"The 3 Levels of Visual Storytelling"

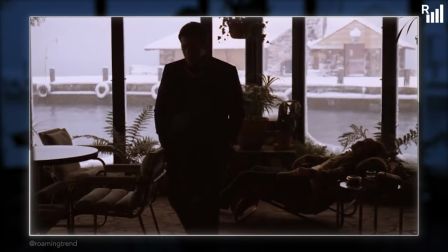(16:32)
Look how much space there is in both shots, they couldn't be further away. The next time we see the two brothers together is only during their mother's funeral.
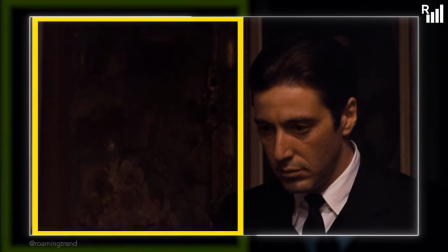(16:39)
Again, we get to see Mike looking down on Fredo, and the close-ups still have a huge gap between them, until finally, Mike starts moving in closer.
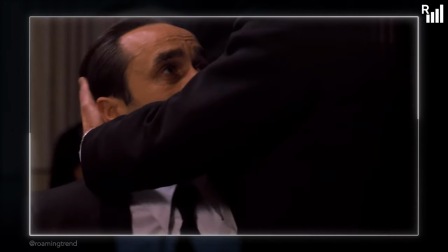(16:47)
He enters Fredo's frame, symbolizing Michael entering Fredo's life again. Mmm, that's some good visual storytelling.
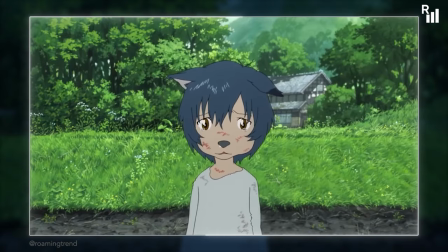(16:54)
Here's another example from Wolf Children, as it has a sibling conflict too. Ami and Yuki are siblings who can transform between human and wolf forms.
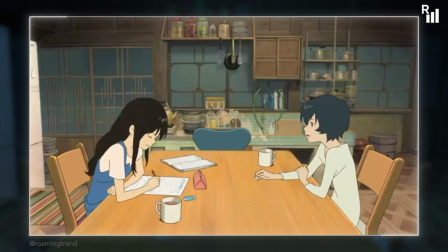(17:02)
In this particular scene, the two are arguing whether they're wolves or humans. The scene starts rather calmly, in a safe, well-lit kitchen, but look at the camera composition. First of all, the camera is set slightly above the character's eye level, with the table in front,
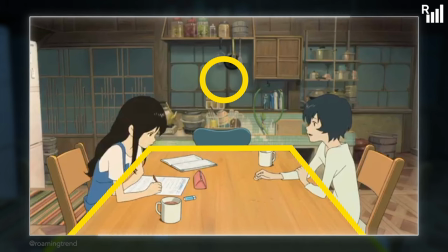(17:16)
almost like the filmmakers putting us as the adults sitting at the table too, and watching these two kids interact.
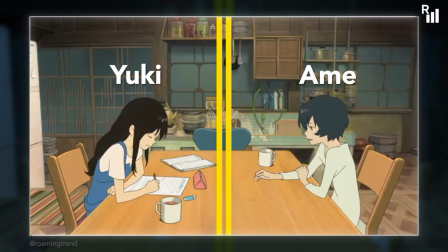(17:22)
The symmetrical placement of Ami and Yuki invites us to pick a side between the two points of view.
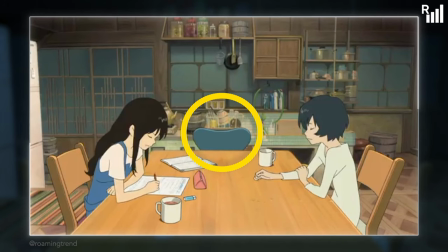(17:27)
The empty chair that their mother Hannah would sit in acts both as a divider between them, but it's also symbolic of their independence. No longer is the mother there to make these choices for them, or interfere between the two of them. Observe the intentionality of the first cut.
Look, just come to school already, Ame. No, thanks.
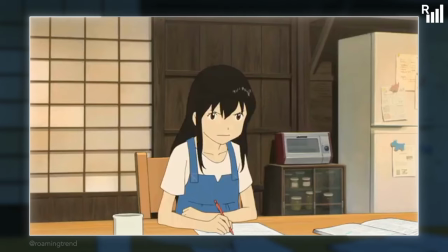(17:45) Why not? Because I'm a wolf. You are a human. No, I'm not.
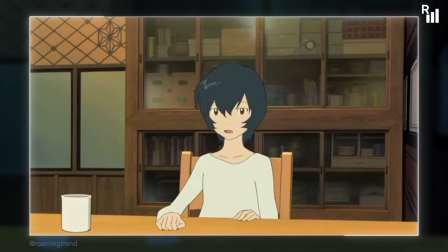(17:49)
We cut to Ame exactly at the moment when he says that he's a wolf, and we cut back to Yuki when she disagrees with him.
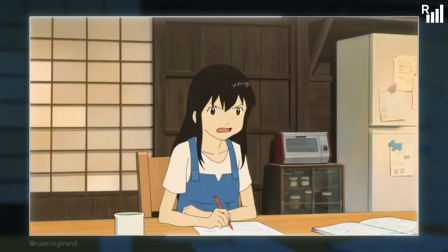(17:55)
Isolating both characters emphasizes their disagreement more. Not only that, it highlights the importance of their viewpoints.
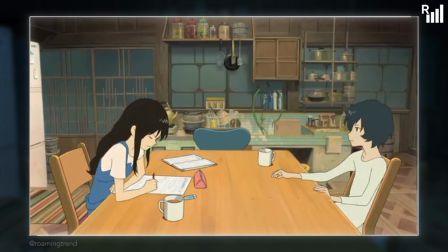(18:01)
Now, we cut back to the wide shot again, but there's a lot more tension since the conflict was introduced and highlighted.
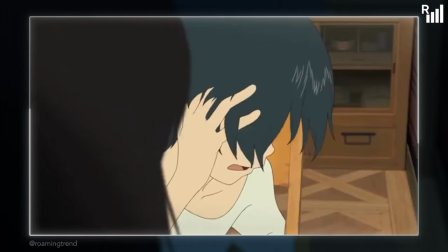(18:08)
They continue to argue, but the next shot is an over-the-shoulder shot, because Yuki is forcing her views on Ame.
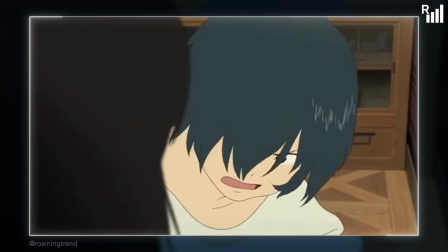(18:14)
She is in his space physically and ideologically, which is why he flips the table and creates the barrier between the two.
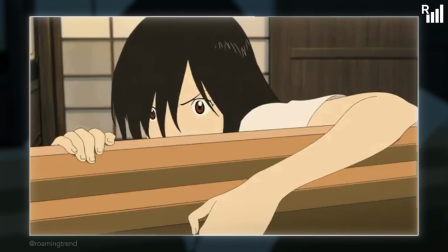(18:20)
Again, it's both a physical barrier and a barrier in their relationship. The two start to fight and their mother enters the room.
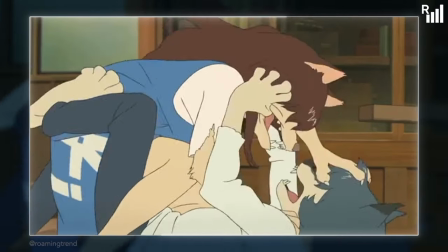(18:27)
I love this quick cut to the two kids fighting.
What's going on?
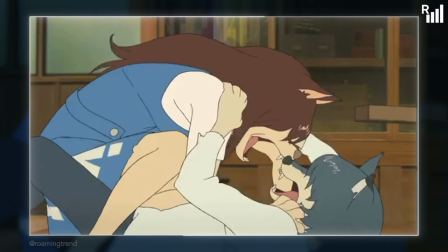(18:31)
It's so quick that your brain can't fully read exactly what's happening, which is what Hannah is experiencing too.
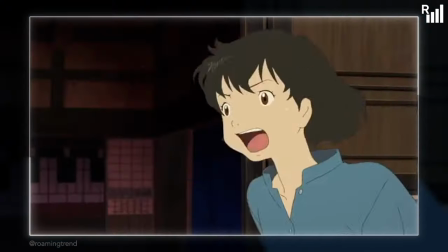(18:36)
She's not sure what's going on, so she just ends up watching the two siblings fight. We see a bit of that level 2 visual storytelling as the siblings turn fully feral,
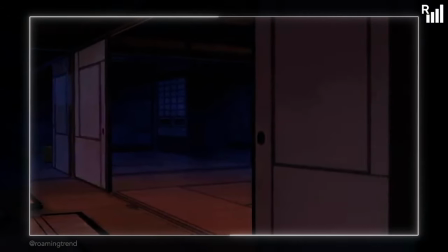(18:44)
indicating that this fight is no longer a civil or an intellectual one, but an emotional one, highlighting how important their choices are to them.
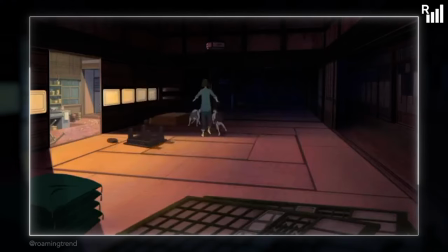(18:52)
Pay attention to the damage done to the house during this fight. It's not just the house that it's falling apart, but the ideal family that Hannah worked so hard to build throughout the movie.
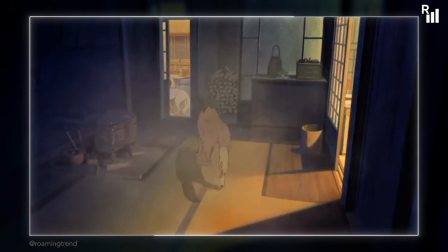(19:00)
After the fight, Yuki slams Doron Ame and stays in the bathroom, leaving him to listen to her crying.
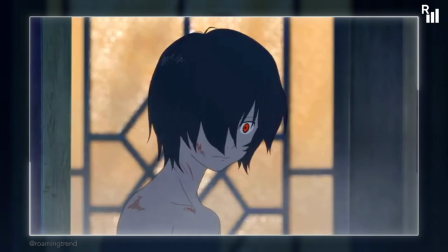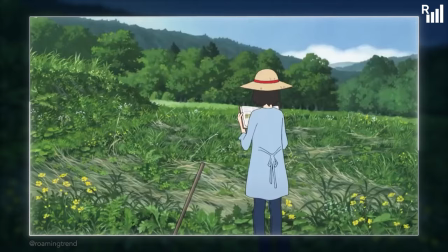(19:14)
I can go on and on analyzing the whole movie like this, but you get the point.
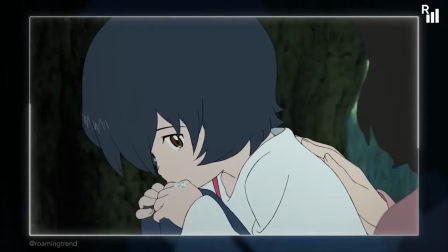(19:18)
There is thought and intention behind every shot, scene, creative decision that elevates the story beyond its writing.
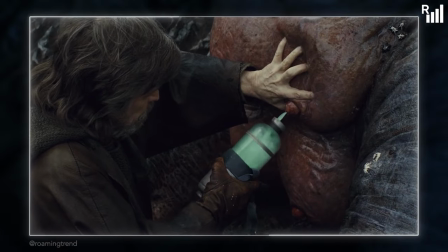(19:24)
It's hard to analyze a level 1 movie like this without reaching. I mean you can try, but you will find that it doesn't feel less smooth and consistent as a level 3 movie.
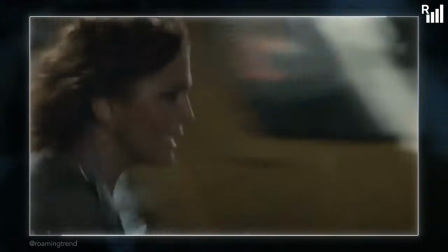(19:31)
If the shot cuts to something else, there is a specific purpose behind it. It's not just there to keep the viewer's attention.
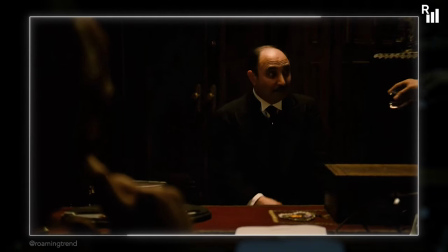(19:37)
You start to analyze who enters the shot, who leaves the shot.
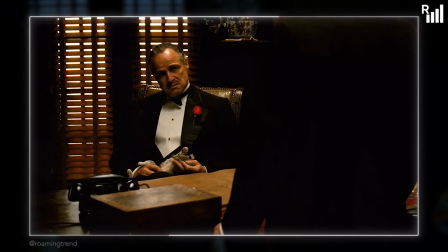(19:40)
You begin to notice the presence the characters have in the shot, the power dynamics, the background, and the characters in the background.
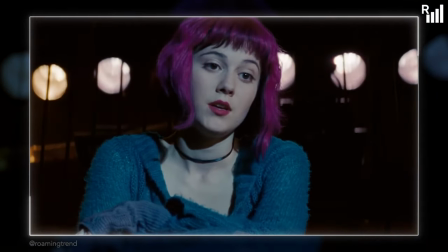(19:47)
Level 3 movies aren't just lit nicely, they utilize what can and can't be seen in the scene, and typically that has a narrative purpose.
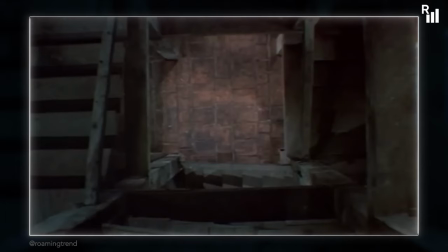(19:53)
You will also see some unusual shots too, as more experienced filmmakers have a good understanding of the rules of shot composition,
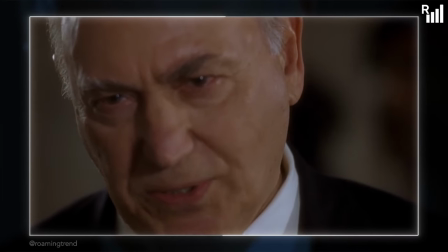(20:00)
but will also know when it's acceptable to break those rules to get the right frame for the narrative. These movies don't mess around with unnecessary shots.
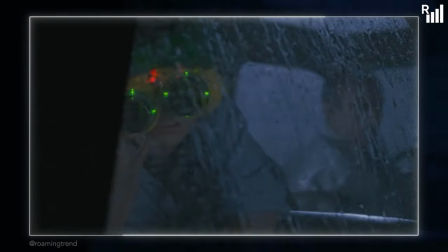(20:07)
If you see something on the screen, then it's something important. Alien is a great example.
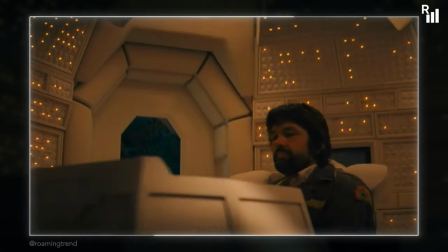(20:11)
At the start of the film, we spend some time with the different crew members in different locations of the ship.
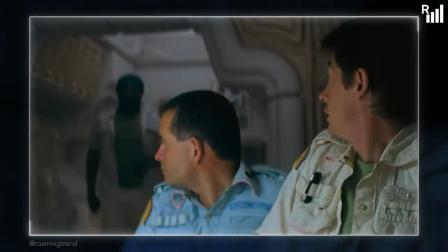(20:16)
The scenes allow us to get to know the characters, but also familiarize with the ship itself. So we have a good understanding how the different areas are connected.
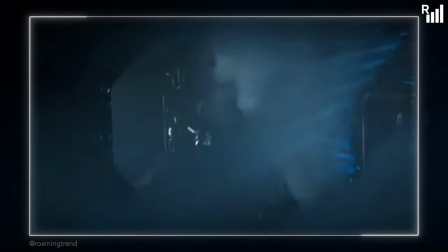(20:23)
So later, when the characters are chased by the alien, we, as the audience, already know where the action takes place in relationship to other places. Honestly, I could gush over movies for hours and hours, I swear to god. And I can't blame Martin Scorsese when he says Marvel films aren't cinema.
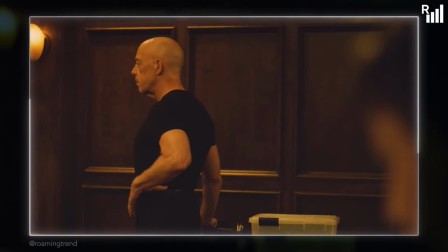(20:37)
Because when you learn to read film language, you end up confused and sometimes even offended by the lack of meaning or intention behind the shots in those movies.
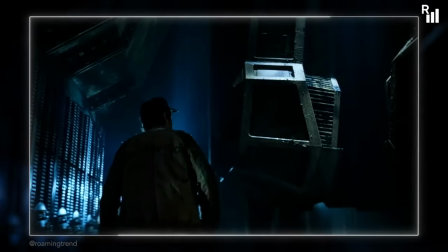(20:44)
But it's not just Marvel films, it's a lot of mainstream blockbuster movies. Sadly, film language as an art form is rapidly dying, at least in mainstream Western media.
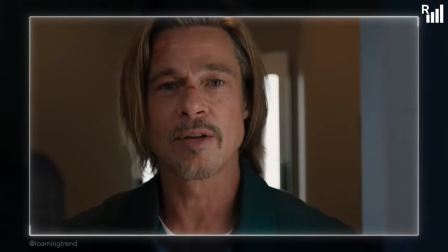(20:56)
Now, I say there are three levels, but there's actually a level zero. This is dedicated to not just films and animation that don't use visual storytelling,
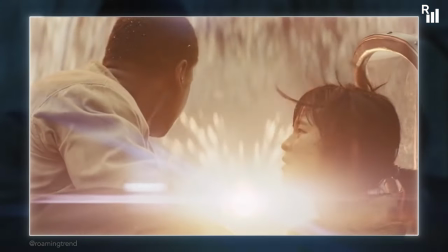(21:04)
but those that pick visuals so poorly that it actually contradicts the writing and the tone that it's trying to set up.
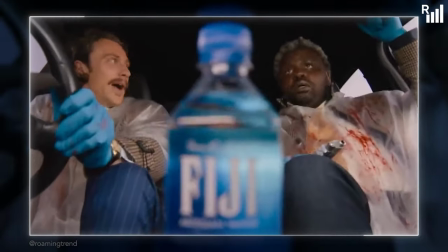(21:09)
I thought I'd struggle to find a good example, but then I realized there are so many modern movies to choose from.
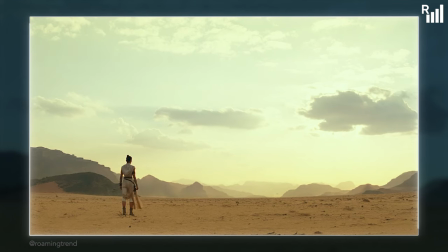(21:14)
Like the scene from Rise of Skywalker, where Rey decides to take on Kylo Ren. In this scene, Kylo Ren is in his ship, flying straight at Rey, who is standing in the middle of the desert. We have an establishing shot with Rey in the first third of the screen, waiting for Kylo, who is far, far, far in the distance.
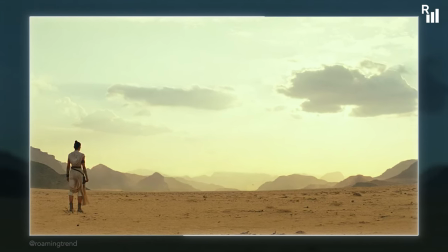(21:31)
He's so far away that I had to rub the screen to make sure it's not a smudge, but yeah, that's him.
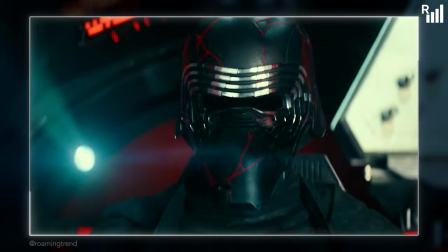(21:36)
For what the movie is trying to present, he's way too far. Kylo is meant to be an intimidating enemy for Rey, but in this shot he's a small, insignificant a little speck.
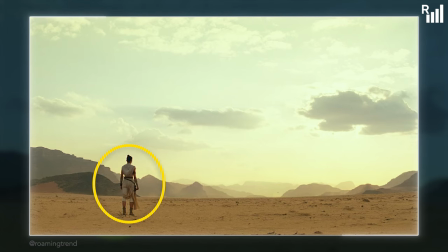(21:44)
The way Rey is framed makes it appear like she's ready to take on the danger ahead. But then we cut back to her looking scared. Okay so I guess she's frozen in fear then. I don't know why considering Kylo is miles away and she could easily run away somewhere else.
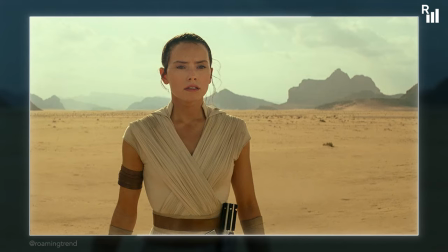(21:56)
Oh wait no the camera's moving to her lightsaber. So I think the movie wanted to show Rey mentally preparing to take the challenge on.
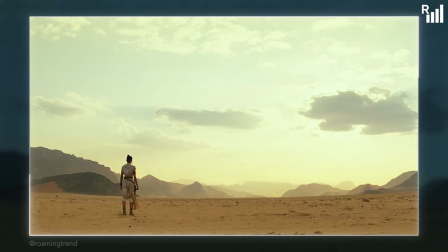(22:02)
Okay I get it. But oh no Kylo is approaching. He's still miles away though. Maybe Rey will courageously start walking towards him.
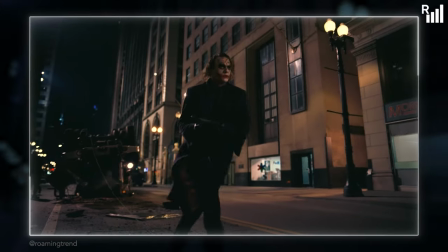(22:09)
That would be cool. You know kind of like the Joker in the Dark Knight. Yeah.
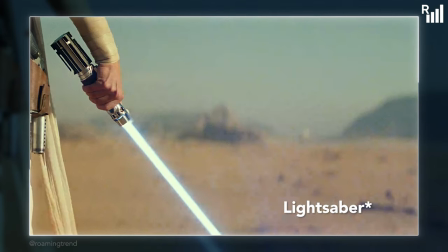(22:12)
Or maybe she will close her eyes and hold the blade in front of her using all her senses and the force to time the strike just right.
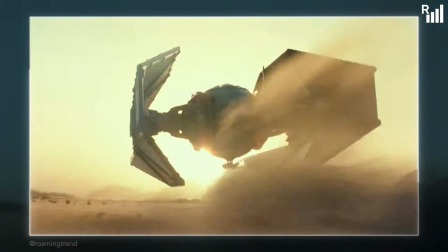(22:18)
Or she will just face away from him. I'm sorry what? Excuse me what's happening? Why is she holding a Mario pose?
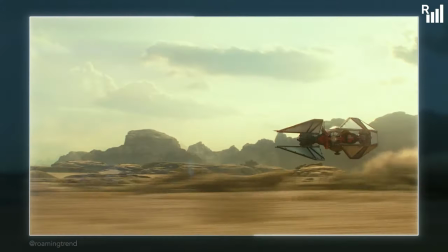(22:24)
Wait she's looking back? Did she misjudge how far Kylo is? You see the movie thinks it's building tension but it's taking so long it might as well be a Monty Python gag.
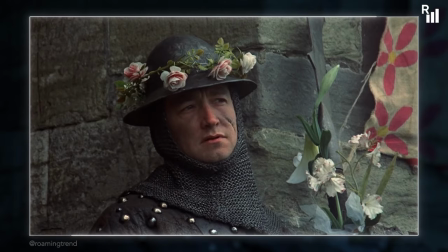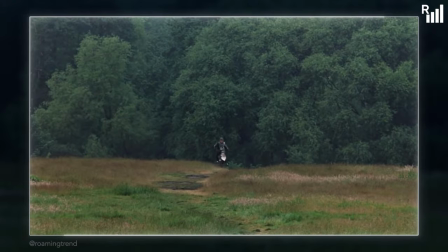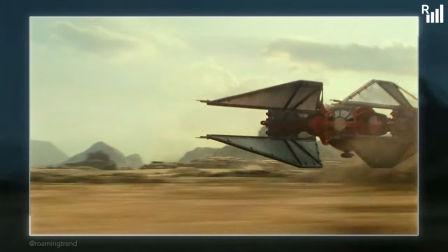(22:47)
Okay Kylo Ren's ship is getting closer as indicated by the camera moving close to the ship. Never mind it's still miles away.
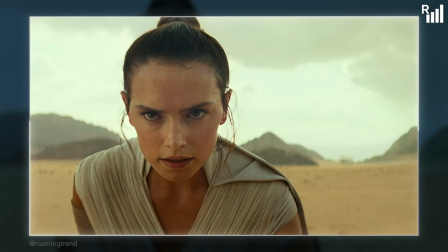(22:53)
Oh and now she starts running? Did she have to wait for the ship to be at that exact distance to initiate her plan?
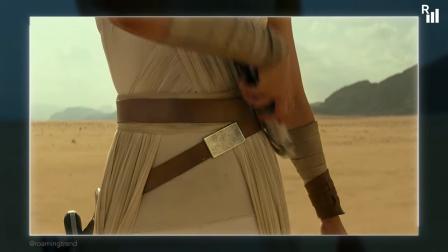(22:58)
Again no visual indication of anything. Speaking of visual indications, why did she have to turn on her lightsaber?
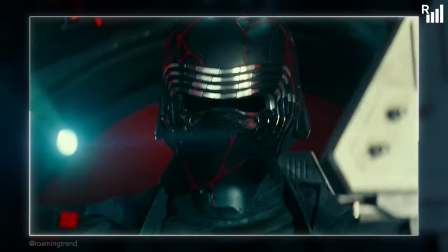(23:04)
Wouldn't that indicate to Kylo Ren that she's up to something?
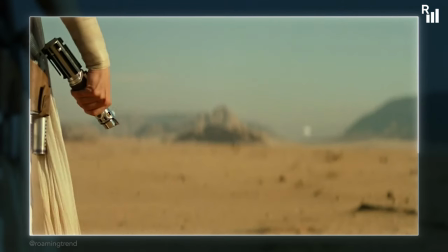(23:07)
I'm sure he has plenty of time to see a glowing lightsaber And again, we had these heroic cool shots, and now she's just running away with the lightsaber in hand.
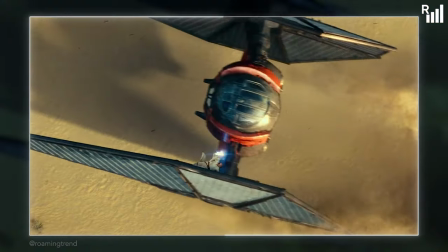(23:15)
Okay, Kylo ignores all the warning signs, and Rey does a cool backflip attack. Though, jeez, look at the damage on Kylo's ship.
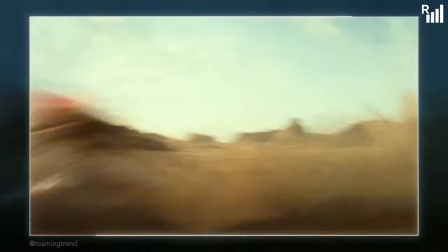(23:21)
Not only is it falling apart, it rolls a mile and explodes. Kylo Ren is so freaking dead right now.
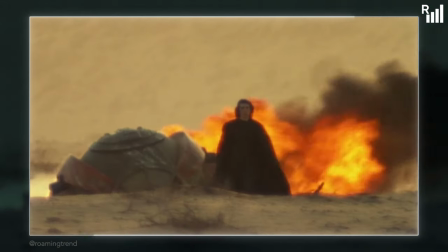(23:27)
At least that's what the visuals are telling me. Oh wait, no, he's perfectly fine, not even a scratch on him.
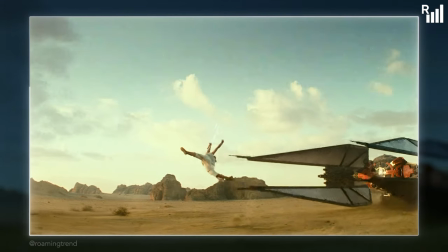(23:32)
Great storytelling, guys, I really appreciate it. I'm not going to get into how stupid the technique was, But you can see what I mean about the visual storytelling contradicting the writing.
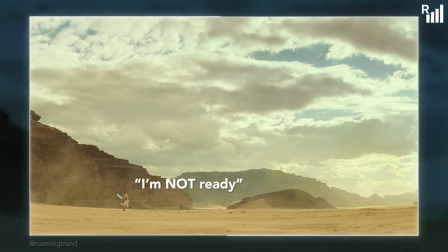(23:40)
They wanted to achieve tension and heroism But everything was working against it ending up looking comical and weird
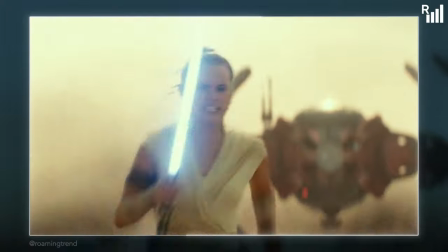(23:46)
They wanted cool hero shots for the trailer But also wanted Rey to outfox Kylo using this technique,
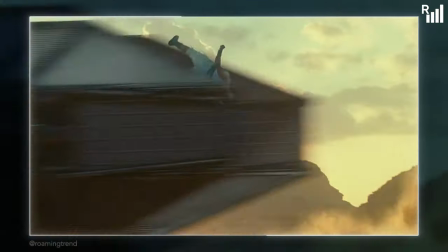(23:51)
but this technique wasn't really set up or anything It just came out of nowhere.
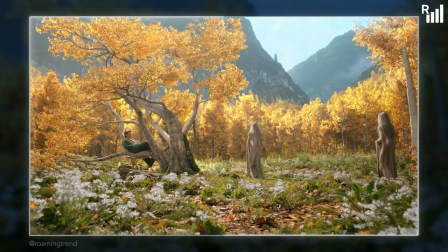(23:54)
Unfortunately, there's a rapid increase in level zero films where nothing works like it's supposed to It can be shot with the highest quality cameras It
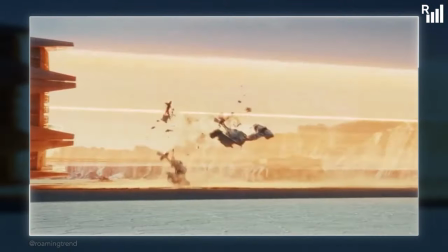(24:01)
can be lit up in the best kind of lighting and have the best special effects But if the actual fundamental rules of visual storytelling are nowhere to be
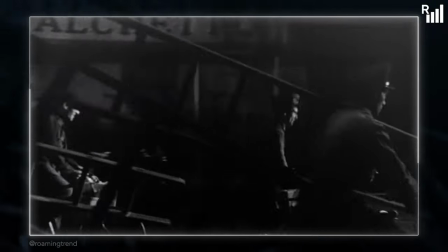(24:08)
found, what's the point? That's why I thought it was useful to talk about the importance of visual storytelling.
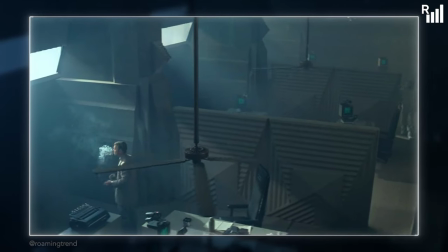(24:13)
I believe that understanding its value may help people be a bit more selective with what films they watch and how they watch them.
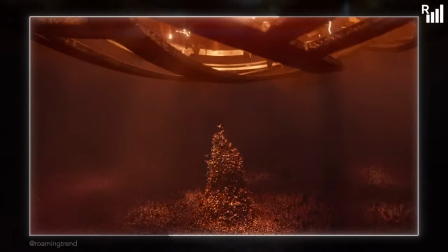(24:19)
I want the art form to evolve, but if people are content with just having movies as something to play on the second monitor while they do other things, I don't think it will.
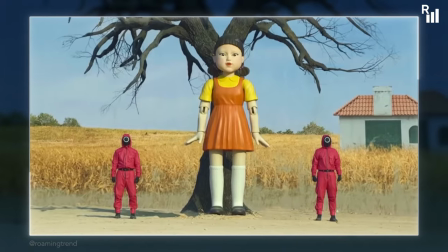(24:28)
On the bright side, there are still many great visual narrative works coming from places other than Hollywood. would.
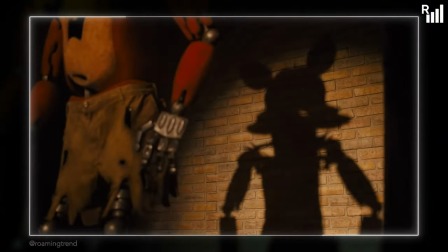(24:33)
So keep an eye out and don't be afraid to give those a chance too. Hopefully I'll get the chance to cover all kinds of media on this channel and now you will have a better understanding of how I categorize them.
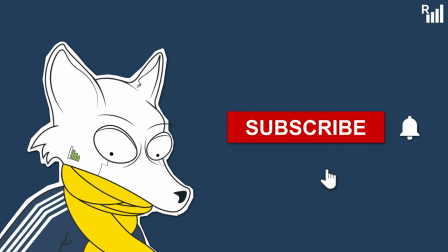(24:42)
Thank you for watching the video. If you like this video, consider subscribing to the channel.